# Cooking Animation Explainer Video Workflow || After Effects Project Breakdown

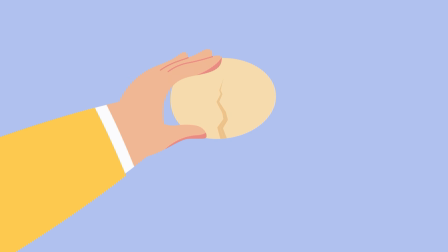0s
Hey guys, welcome to Proud Animator.
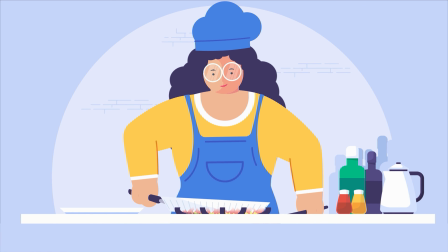3s
In this video, I'm going to show you guys the step-by-step breakdown of how I made this animation project from beginning to the end.
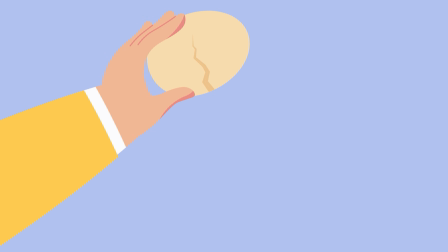11s
And by the end of this video, I will also refer the tutorials and provide the links for the techniques I used in this video.
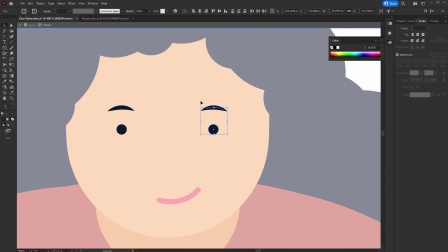18s
By the start of any project,
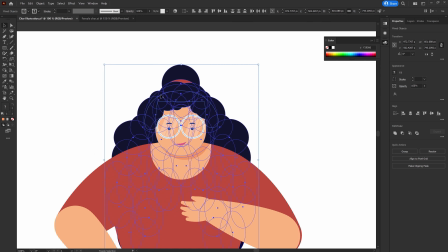20s
I do some research on the topic and then pick a pencil and a paper and do some basic rough sketch to put all ideas on paper.
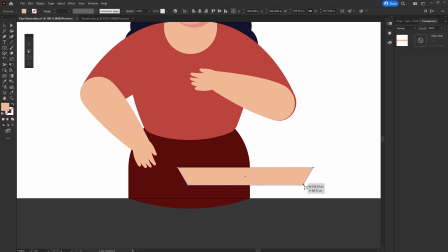28s
So after that, I jumped onto Adobe Illustrator and started with the illustration process.
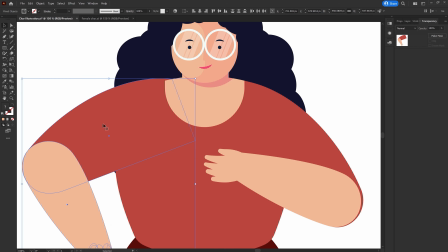35s
So in this project,
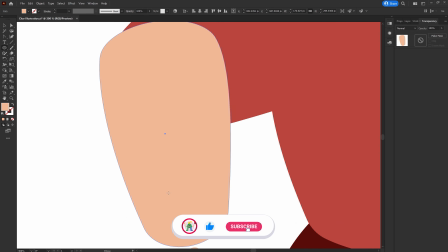36s
I thought about reusing the character from one of my previous projects and then change few detailing and of the overall proportion of the character.
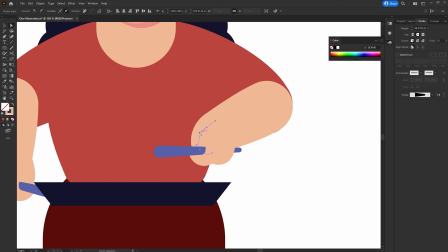44s
Side by side, I picked some color palettes from Adobe Color and Pinterest and tried out different color combinations.
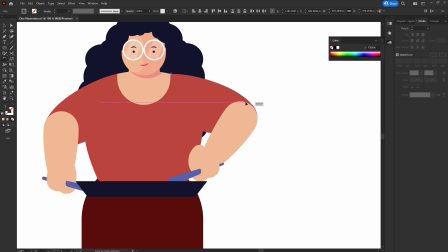51s
Now once I am finalized with the color theme for the animation, I started illustrating the other frames,
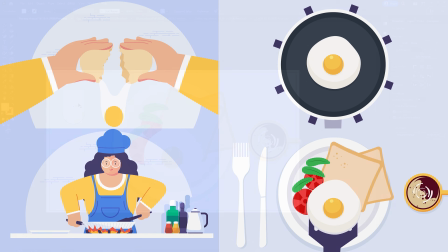57s
and here I am with the illustrations I would need for the project.
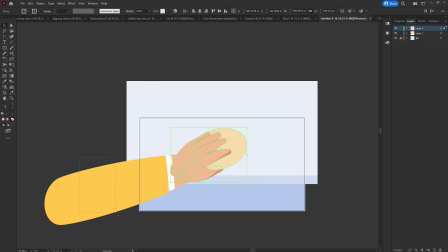61s
Then I started separating the layers as per my requirements to prepare the file for animation in After Effects. So the video starts with a close-up view of hand with an egg cracking the egg.
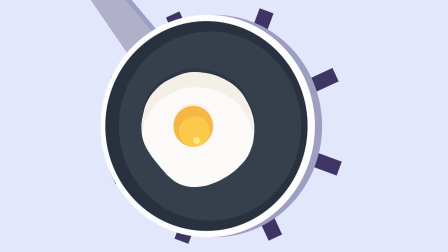73s
Then camera changes to the top view on the frying pan. Then the camera cuts to the front view of the character where she is cooking. And finally the breakfast is ready. So this is the overall idea of this project.
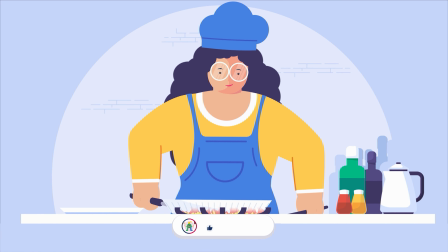87s
Now let me show you my animation workflow in After Effects. In After Effects, I started animating the frame 1.
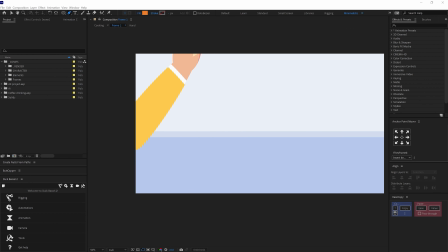95s
So in this frame, the hand is in close-up view where the chef is cracking the egg on the table.
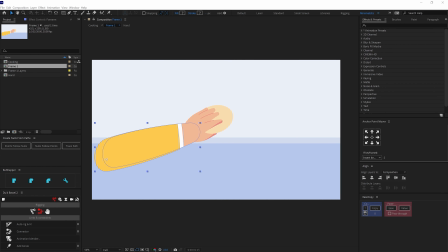101s
And here I use the hand's layers rotation property to bring it into the scene.
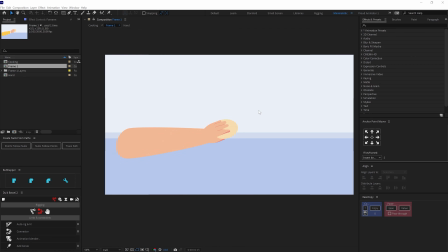105s
Then to animate the hand in perspective, I scaled down the hand layer and then animated the path property of the forearm shape layer according to requirement.
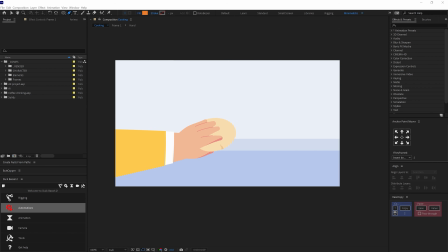114s
Then for the transition from frame 1 to frame 2, I used a match cut.
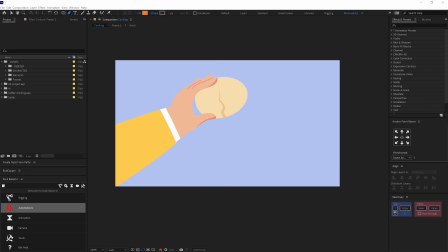120s
So for this match cut, I used the momentum of the hand to maintain the continuity between the scenes.
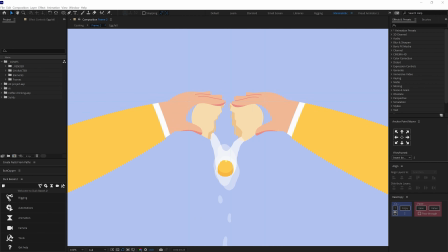126s
In frame 2, I brought in another hand in the scene to hold the egg and crack it.
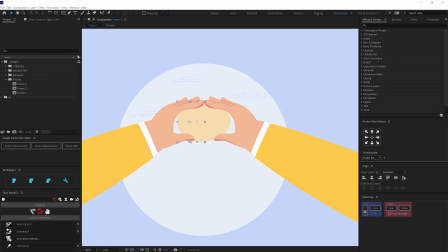131s
So in this scene, to animate the hand, I again used the rotation property of the layers.
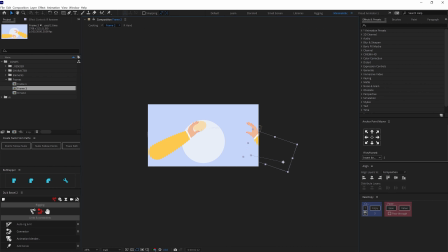137s
I also parented the hand layer with the forearm layer and animated the rotation property of the hand and forearm.
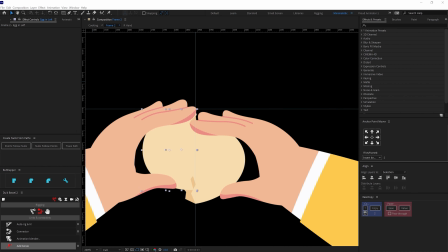143s
To crack the egg, I previously added the cracked layers of the egg and joined it together.
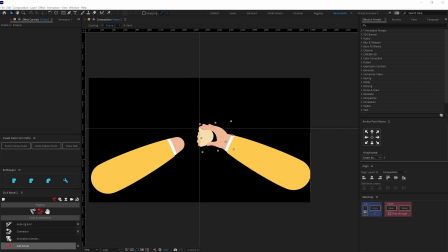149s
Then parented the right side of the cracked part with the right hand and the left side with the left hand.
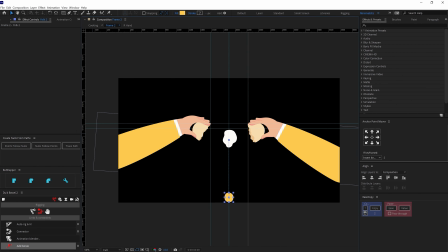156s
Then I dropped the egg yolk and white in y-axis.
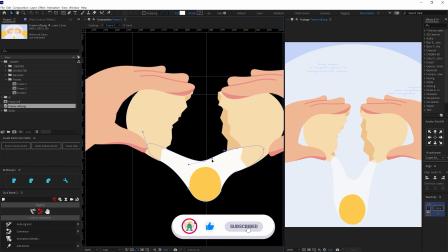160s
So here I parented the egg white with egg yolk layer and animated it in y-axis.
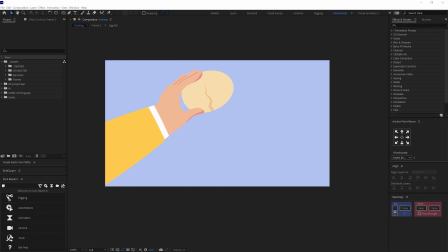165s
Then varied the shape path of the egg white layer. Then for transition from frame 2 to frame 3, I again used a match cut. So here I used the momentum of the falling egg to maintain the continuity between the scenes during the transition.
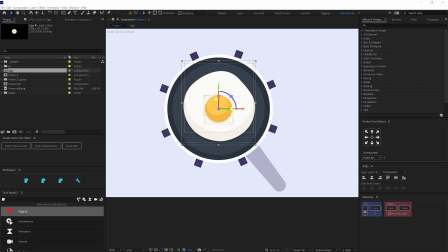180s
In frame 3, I converted the egg composition in 3D and then animated it in Z-axis while it's falling on the pan.
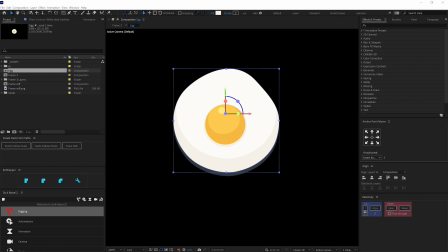188s
So here I added a little bit of rotation while it's falling as well.
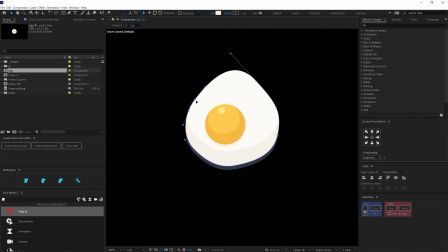193s
So after the fall, the egg white spreads out, and here I used the shape path property, also animated the opacity of the egg white layer.
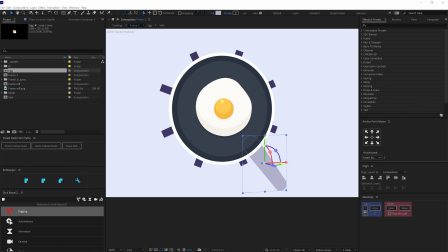201s
Then I rotated the pan in 3D, so here I converted all the layers of the composition in 3D first and then parented pan with the pan handle and egg with the pan. Then rotated the pan in 3D and added some extra layers for the pan and the handle edge.
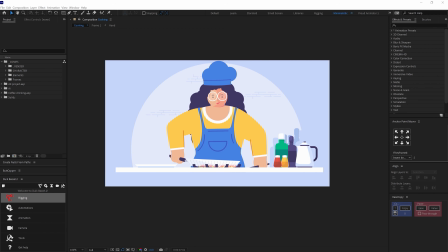218s
Then for the transition from frame 3 to frame 4, I again used a match cut.
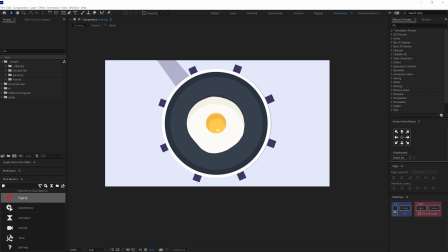223s
So here I used the momentum of the frying pan to maintain the continuity between the scenes during the transition.
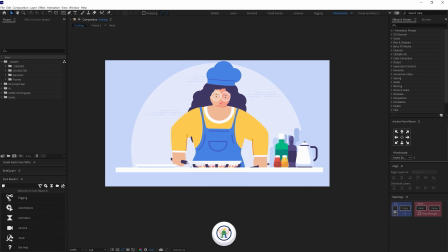229s
So in the next scene, the character continues the movement of the pan. In frame 4, I rigged the character with the help of twig bezier.
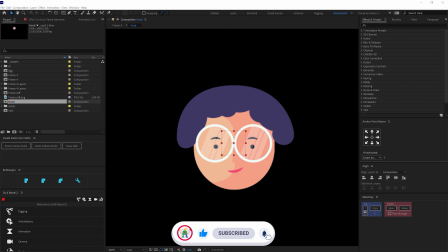237s
So I rigged the face with twig connectors.
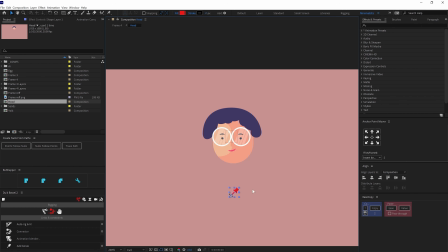239s
I picked a 2D slider to rig the face so that I have my option open to animate the character's face in both X and Y axis.